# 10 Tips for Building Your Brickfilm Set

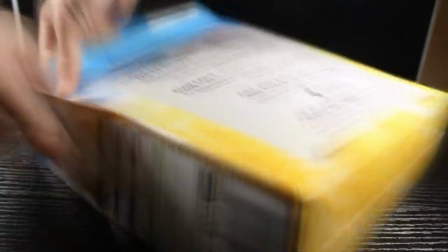(4:12)
Coloured card, cereal boxes, a plank of wood, an old chopping board, a dinner tray,
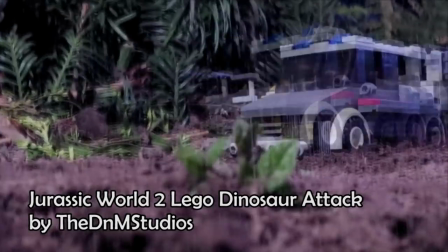(4:18)
some sand from the local beach, mud, rocks or leaves from your garden, any of these can be used in your set.
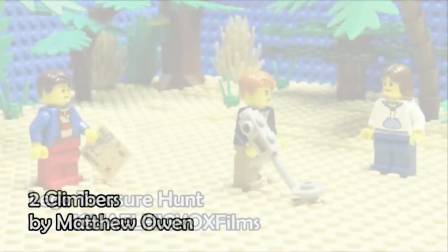(4:26)
Personally I prefer to make everything out of LEGO, but just remember that you always have a choice. As I mentioned in my basic brick film set tutorial, it's best to start out by creating the base and back for your set,
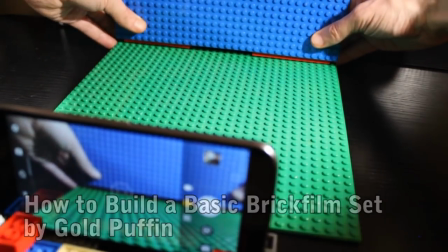(4:41)
and then to add the essential functional features that are needed for the action in your story.
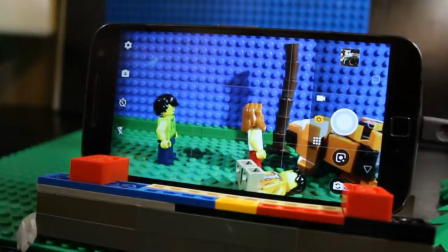(4:46)
Once this is done, consider what level of detail is best for your set.
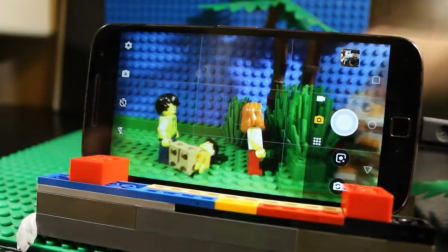(4:51)
Sometimes you might not want any detail at all, for example, if your brick film is about a sandstorm in the desert.
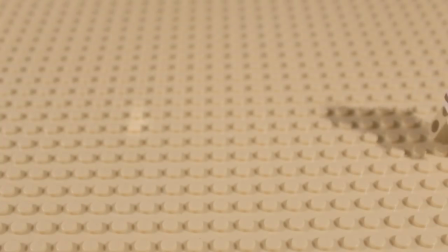(4:58)
But often the level of detail is what takes the set from being good to being great.
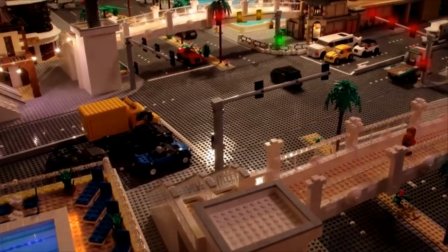(5:03)
If you're not sure what details to add, look up real-life photographs of the kind of scene you're creating to get inspiration.
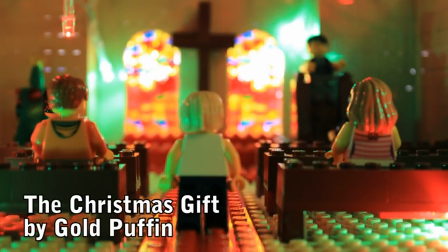(5:10)
But remember, when you're putting the details in to not get in the way of your essential functional features of the set,
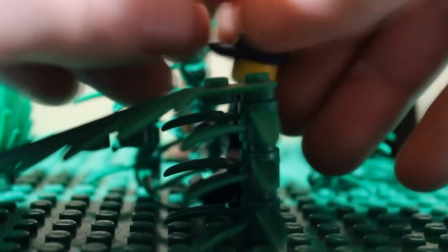(5:16)
don't block the path of the minifigures or vehicles, and leaves space for your hands to get in without knocking things over.
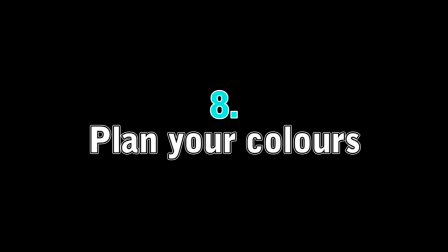(5:26)
The colours you choose for your set have a big influence on how it looks overall. Don't just pick bricks out at random and build with them.
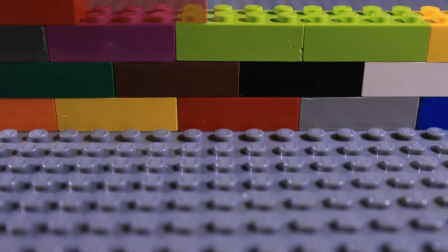(5:34)
For the church in my Christmas special, I used only sand-coloured bricks for the walls, because I wanted it to look traditional.
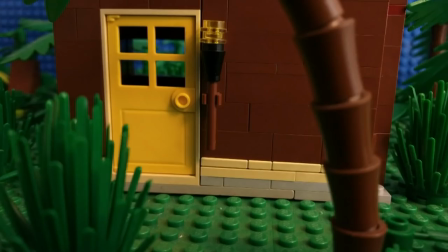(5:41)
For the bird hide in my LEGO birdwatching video, I used almost exclusively brown bricks, because bird hides are usually made of wood.
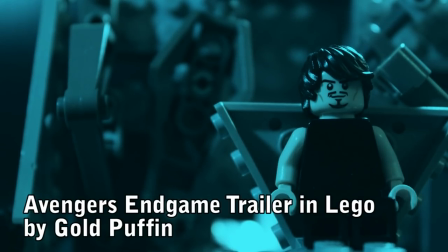(5:50)
Colours you use can also help to set the mood for your video or tell you something about a character.
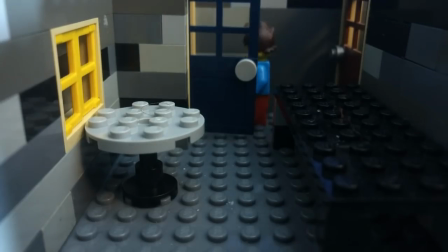(5:56)
For my granny stop motion,
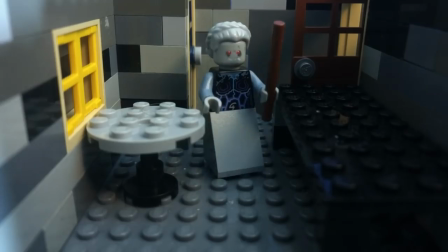(5:57)
I built the walls using a mixture of different greys with some black and browns as well to make the house look dark, derelict and neglected.
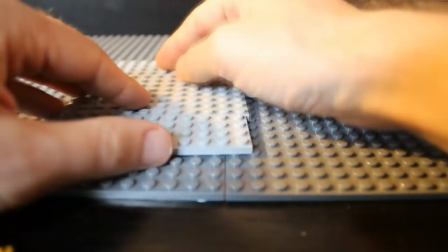(6:07)
If I'm going to be using several sets for a brick film, I usually make each one on a different base plate and then move them onto my desk one at a time when I need them.
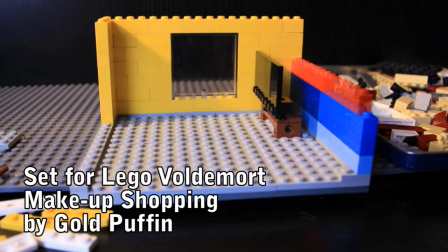(6:16)
But I also have lots of buildings available that can be slotted in to use for different scenes as needed.
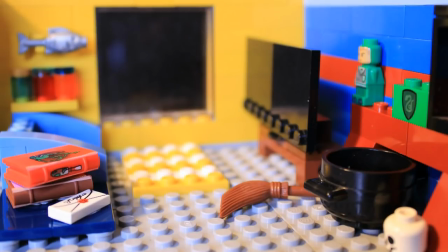(6:22)
These are useful for providing backgrounds, and can easily be moved in as required.
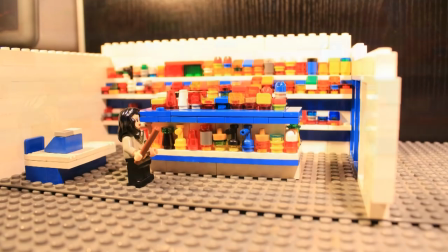(6:27)
If you have enough LEGO, I recommend having several modular units that you can use in this way, because it can save you from having to build everything from scratch for every scene.
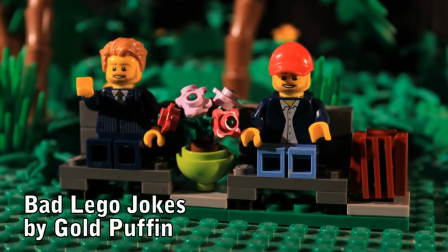(6:36)
These can either be sets built from LEGO instructions, like these creator houses that I use, or your own creations,
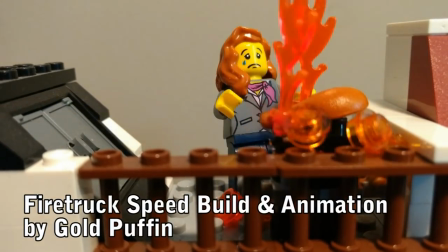(6:43)
whether they are houses, or bits of forest, a hill, a cliff, a cave, a river,
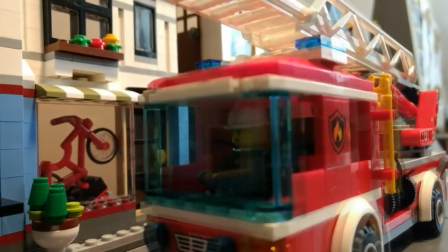(6:49)
a train station, a factory, anything that you think you might use regularly in your animations.
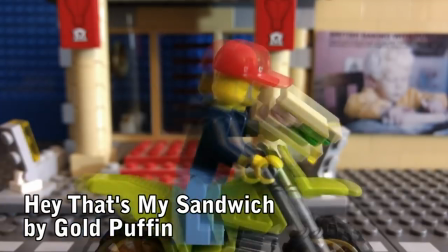(6:55)
Another thing to consider in set building is that sometimes you might want to move your background instead of moving a minifigure or vehicle.
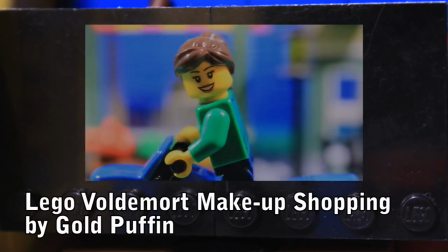(7:02)
In the adverts seen in my Voldemort video, for example, I created the illusion that the lady on the bike was moving very quickly.
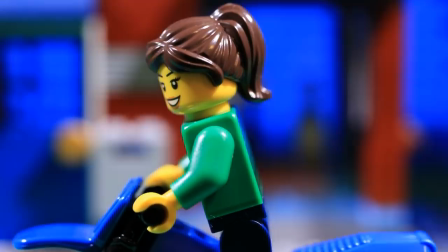(7:09)
In reality, the buildings behind her were being moved instead.
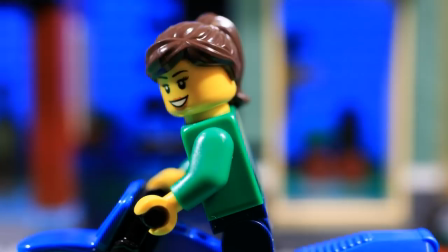(7:14)
If you want to use this effect, it's best to decide before you build your set, as you need to make sure that everything that is in the shot can be moved.
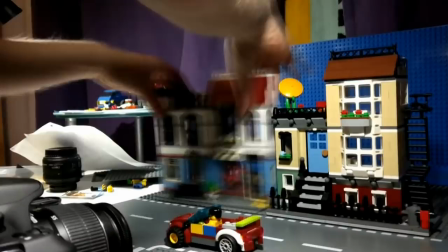(7:23)
I avoided having to move the base plates simply by positioning the camera so that the ground couldn't be seen.
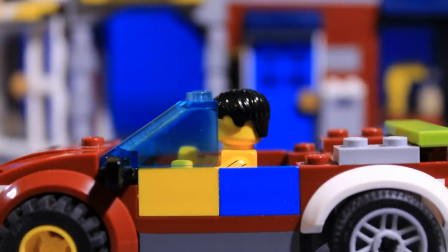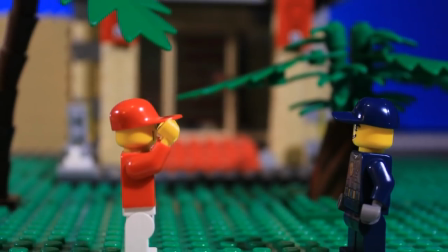(7:34)
When you are building your set, think about depth. The depth of your shot is created by the distance between the objects closest to the camera and those furthest away.
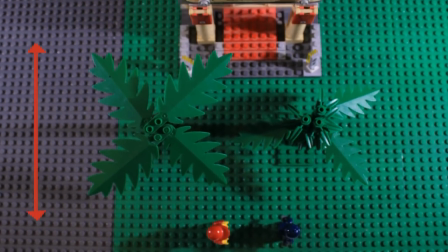(7:42)
You can think of your shot as having three areas, the foreground, the mid-ground and the background.
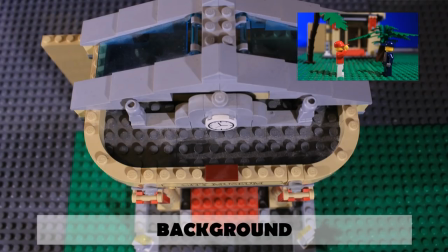(7:49)
Your action could take place in any of these areas and it's up to you how much you build in each of these areas,
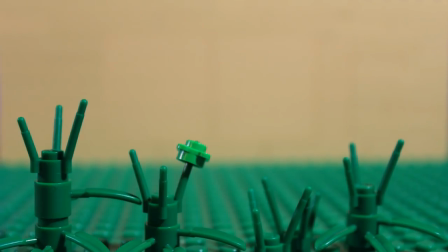(7:54)
but be aware as you build that your shot will have more depth if you build things in all three.
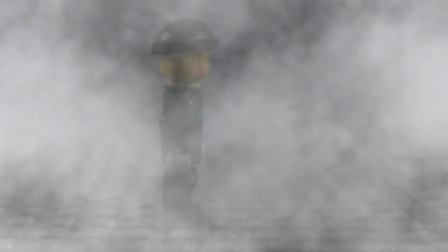(8:00)
You don't always want your shot to have a lot of depth, for example if your characters are walking through thick fog there won't be much depth to the shot.
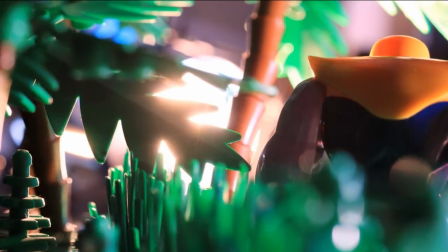(8:08)
But as a general rule, shots tend to look more interesting with greater depth to them, and when there's detail included in the foreground, mid-ground and background.